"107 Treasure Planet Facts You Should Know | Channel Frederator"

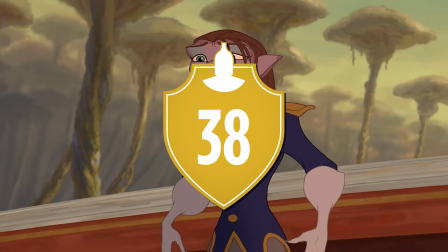(8:12)
Her full name, Amelia Smollett, is once again a reference to the novel, where the captain of the ship is Alexander Smollett.
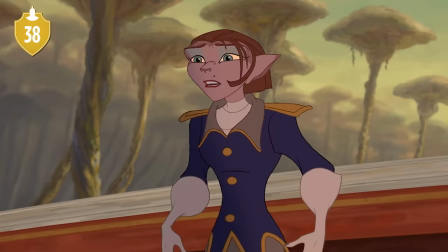(8:20)
Number 38. In the theatrical cut of the movie, when she clutches her side and looks at her hand after getting injured, it's covered in blood.
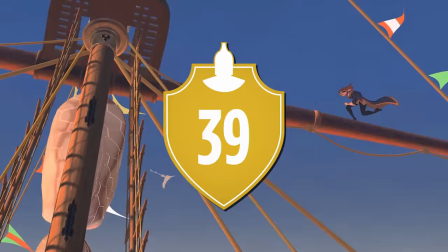(8:28)
This was removed for the DVD and VHS release. Number 39.
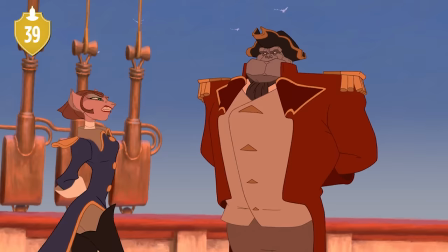(8:33)
According to Disney, she's 35 years old, though this is never mentioned in the movie.
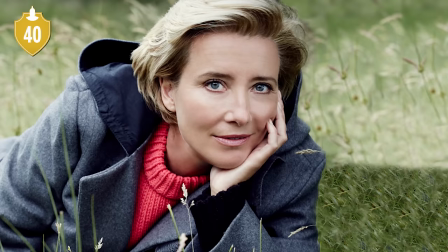(8:38)
Number 40. It's rather fitting that she ended with four children at the end of the movie, given that Emma Thompson was pregnant during some of her recording sessions.
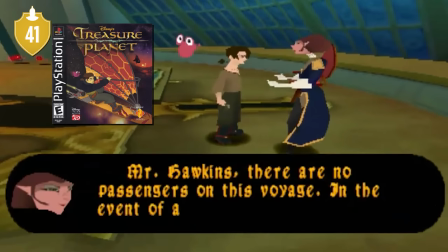(8:47)
Number 41. After the events of the movie, she did quite well, finding herself promoted to Admiral in the game that takes place afterwards.
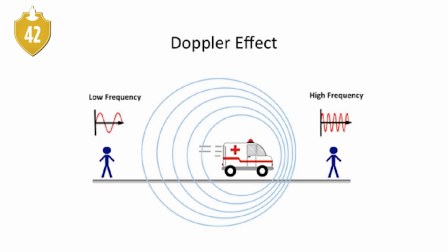(8:55)
Number 42. Delbert Doppler was named after the Austrian physicist Christian Doppler, best known for describing the Doppler effect. Waves compressing and stretching when the source is moving, like a race car sounding higher in pitch when it's moving towards you and lower when moving away.
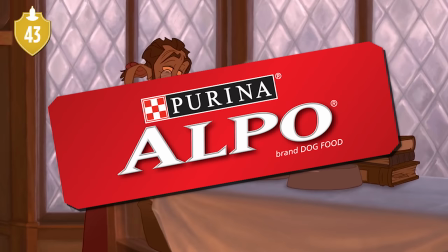(9:12)
Number 43. Him mentioning Alponian chowder that Sarah Hawkins gives him is a little nod to the Alpo Pet Food Company.
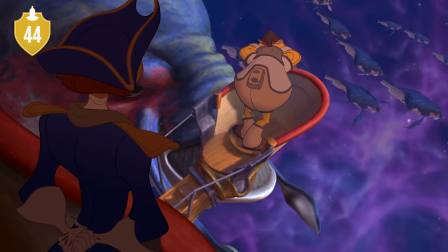(9:20)
Number 44. Doppler identifies these space whales as Orcus galacticus.
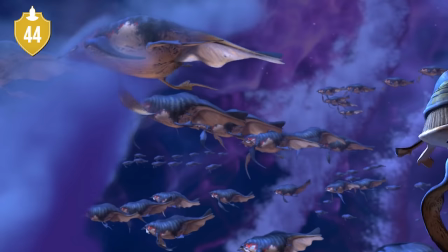(9:26)
While Orcus is a real genus in biology, it's a species of beetles.
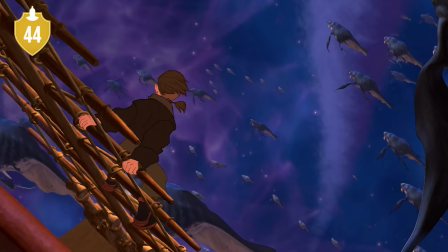(9:31)
If they wanted to reference orcas, the name should have been Orcinus.
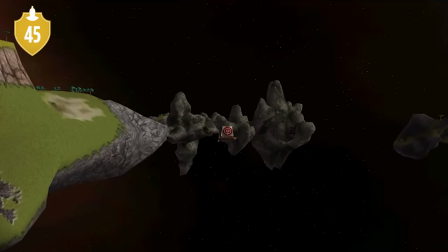(9:36)
Number 45.
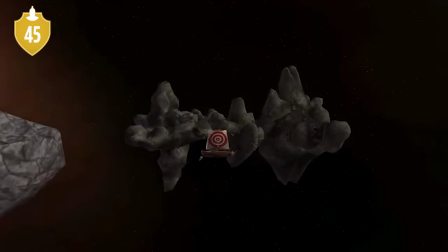(9:38)
According to the tie-in video game Battle at Procyon, Doppler and Amelia are part of the same species, felinids.
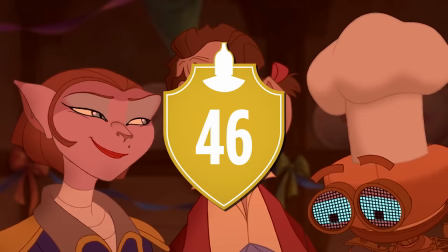(9:46)
Why the males looked like dogs and females like cats, I have no idea.
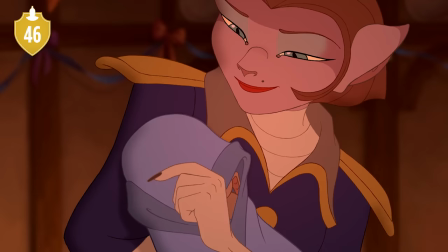(9:50)
Number 46. It does explain how they managed to have four children at the end of the movie.
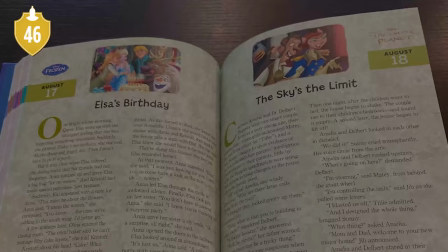(9:56)
In Disney's 365 bedtime stories, they actually get names: Maidy, Jib, Tilly, and Sunny.
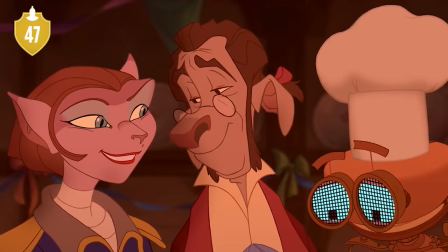(10:05)
Number 47. And just to make this whole thing more bizarre, Disney demanded that a line be cut explaining that it was Doppler who gave birth to the children.
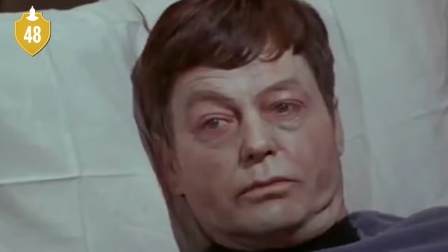(10:14)
Number 48. Doppler saying, "Dang it, Jim, I'm an astronomer, not a doctor," is a nod to Star Trek,
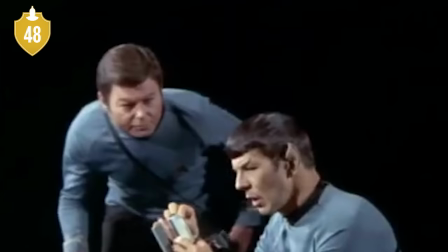(10:21)
where the reverse of that phrase is frequently said by Leonard McCoy. Number 49.
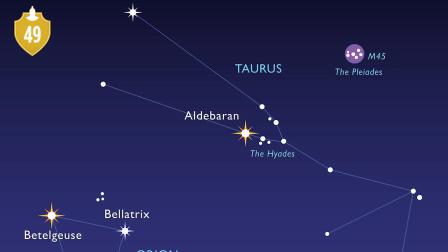(10:27)
Jim Hawkins' middle name, Pleiades, comes from a star cluster in the constellation Taurus.
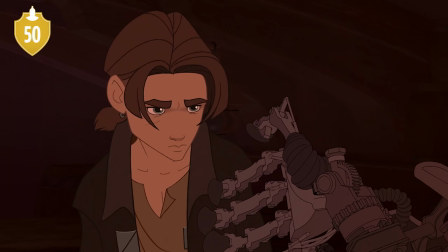(10:33)
Number 50.
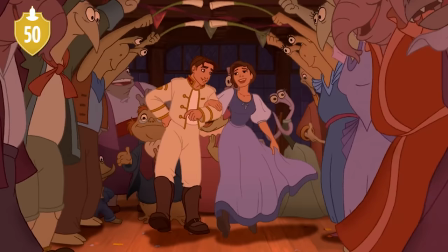(10:34)
To signify his character arc from troublemaker bad boy to hero, the color of Jim's clothing becomes lighter and lighter as the movie goes on. First changing from a black shirt to a lighter one, later on getting rid of his dark jacket, and eventually dressed in white in the epilogue.
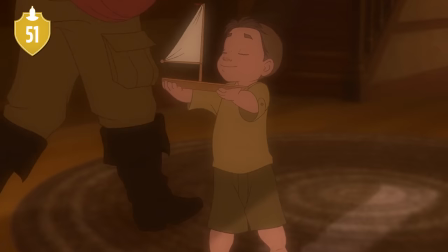(10:50)
Number 51. Though, an argument can also be made that the color of his clothes symbolized Jim's grief over his father.
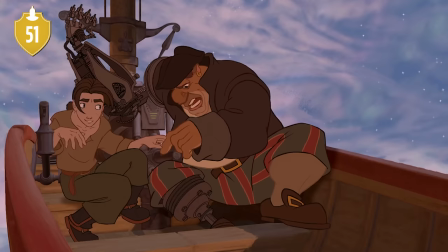(10:58)
He finds new father figures in Doppler, kind of, so his shirt becomes lighter.
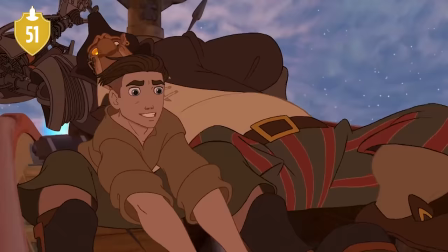(11:02)
And when he finds a true new father figure in Silver, he also ditches the jacket.
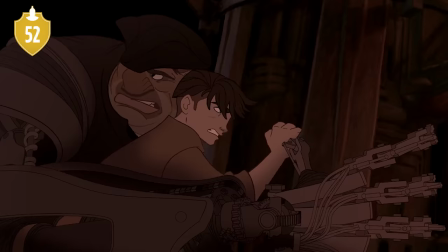(11:07)
Number 52. This idea of the colors of his clothes symbolizing his grief is a point strengthened
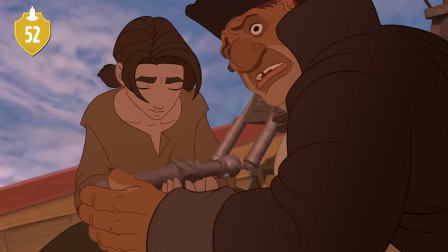(11:14)
by the fact that while Jim doesn't wear his jacket in the bonding montage and the supernova scene,
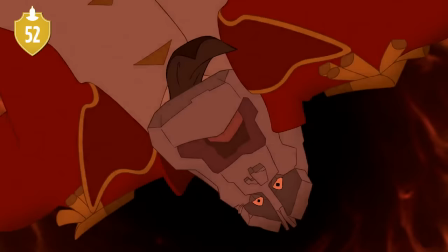(11:19)
he does shortly afterwards when he believes himself to be responsible for Mr. Arrow's death.
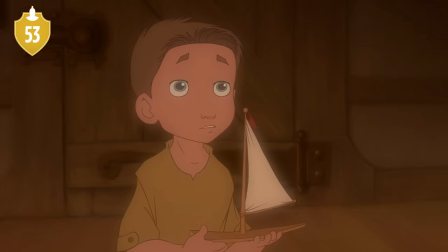(11:24)
Number 53.
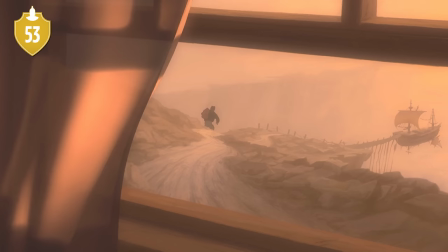(11:26)
While Jim's father suffering from a bad case of not there isn't exactly unique for the parents of Disney protagonists,
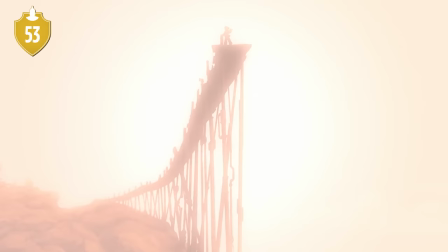(11:34)
one might say it's ubiquitous for them to be missing at least one parent, he does stand out for having just left,
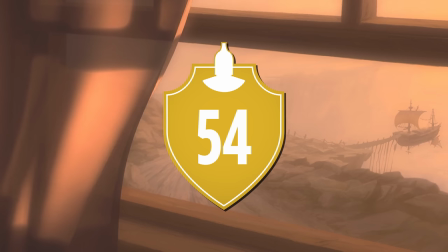(11:41)
rather than dying some kind of tragic death. Number 54.
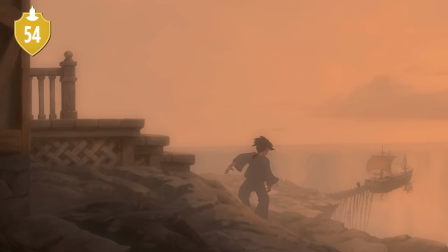(11:44)
In fact, Jim's father is mentioned to have died a tragic death of illness in the novel.
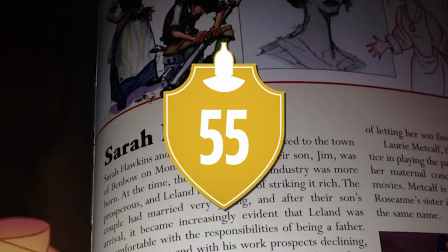(11:50)
Makes the movie seem more cruel, which is strange considering Disney's typical habit of making their movies more child-friendly than the source material.
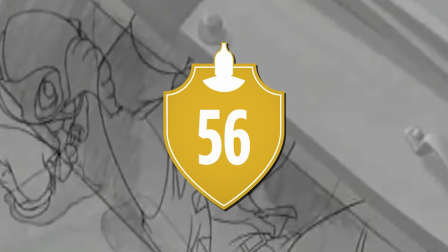(11:58)
Number 55. His name is actually revealed in the art book, Leland Hawkins.
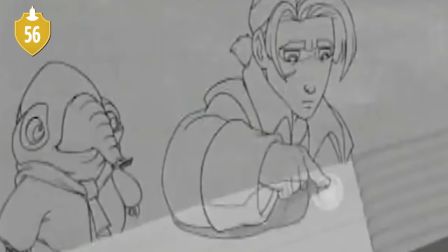(12:04)
Number 56. According to a deleted scene, Jim Hawkins is 15 years old.
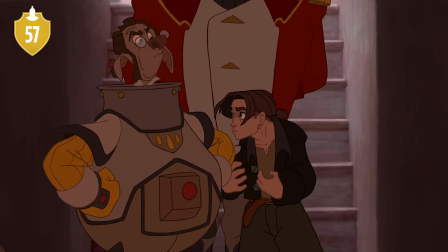(12:10)
Number 57. Various actors were considered to voice Jim Hawkins, including Michael J. Fox, Jared Leto,
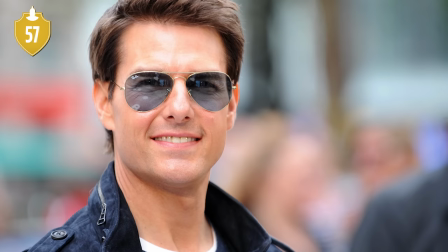(12:18)
Anthony Michael Hall, and perhaps most bizarrely of all, Tom Cruise.